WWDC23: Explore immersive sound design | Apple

Well, we could record the sound of a window opening, or would that be a little too literal? Let's have a listen.
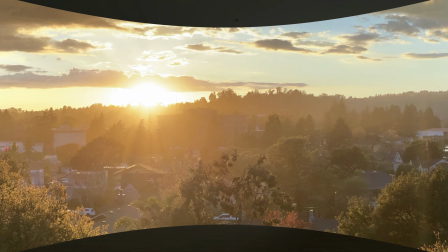And if we go that route, maybe we can use the sounds of moving through projector slides for the browsing interaction.
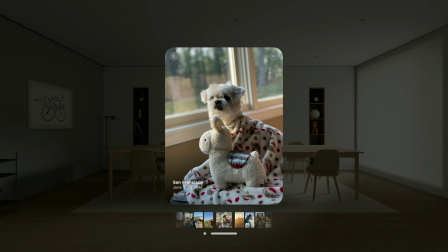While certainly interesting sound design examples, they don't really fit the visual aesthetic of the experience. We wanted the sounds in photos to fit in with the rest of the system sounds, and also highlight a sense of depth. We think a good UI sound has to be subtle and give just enough feedback to be helpful. That said, for your own app, you can add some character, of course, but strive to make it fit with the overall feel of the UI. With this in mind, let's have a look again, this time with the new sounds we designed. Much better. The sounds align with the rest of the OS sounds and match the timing of the transitions. When you begin to add interaction sounds to your own app, keep in mind people may hear them quite often, so keeping those sounds subtle is important. OK, now that we have learned about the role of UI sounds on the device, let's talk about using sound in some more immersive experiences.
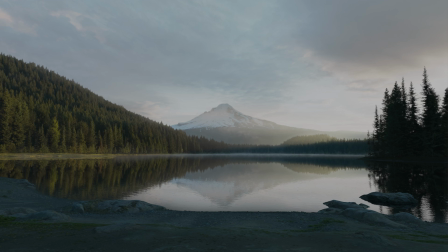349s
Let's look at one of our environments, Mount Hood. These environments are fully immersive experiences in the system.
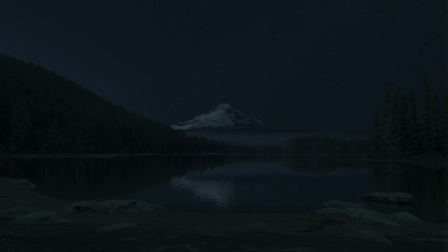356s
Each place has a light and dark version, and both have a realistic spatial soundscape to match. The overall goal for these soundscapes is to be peaceful representations of reality. They could play underneath the various apps you're using, and are meant to be subtle, not distracting. So let's talk about some different ways to design, record, and mix sounds for these experiences. As we begin to think about the sound design for each place, one of the first things we asked ourselves was, how accurate should they sound? We went to the various locations to record, and the actual soundscapes often surprised us, and not always in a good way. Let's take a look at some of my personal footage from the Mt. Hood location. I just love this shot.
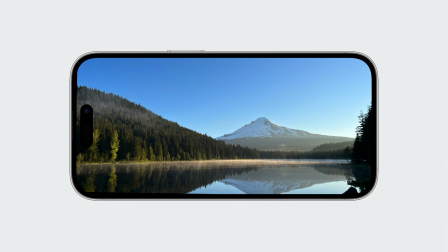402s
When we did pre-production planning, I would look at the images, close my eyes, and imagine the peaceful soundscape of bird songs and soft winds in the distance. Of course it was beautiful, and those things do exist, but that wasn't all there was. Let's take a look at footage from just to the right of where I took this photo.
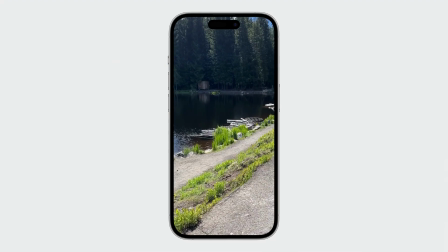What you're seeing and hearing is actually a large water drainage system, and the noise is so loud, you can't really hear any other nature sounds. That noise reminds me of something else. Let's listen again.
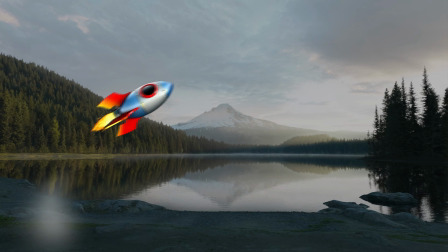Not really what we were looking for. As designers and developers, we have the freedom to curate the best user experience for our app. In this case, we wanted to stay as close to reality as possible, but if we have the chance to make something more pleasant than what actually exists, we should. So feel free to recreate and curate the best of reality, making the sound of your application complement its visuals in the best way possible. Now let's talk more about the audio recording process.
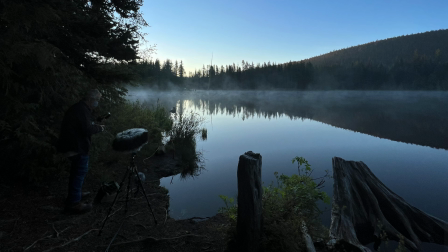476s
For the ambient background audio, we used a series of different microphones that record immersive audio, like the one in this photograph. The goal for these recordings was to capture how the air sounds all around you in a place. We would record all through the day and night to make sure we captured the entire range of sound activity.
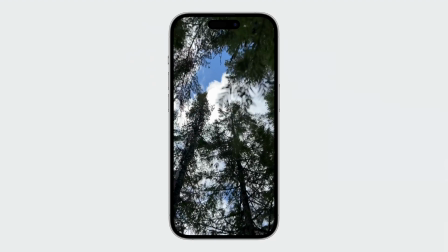496s
Generally, we set out in search of places with as little noise pollution as possible, which usually required going off the beaten path.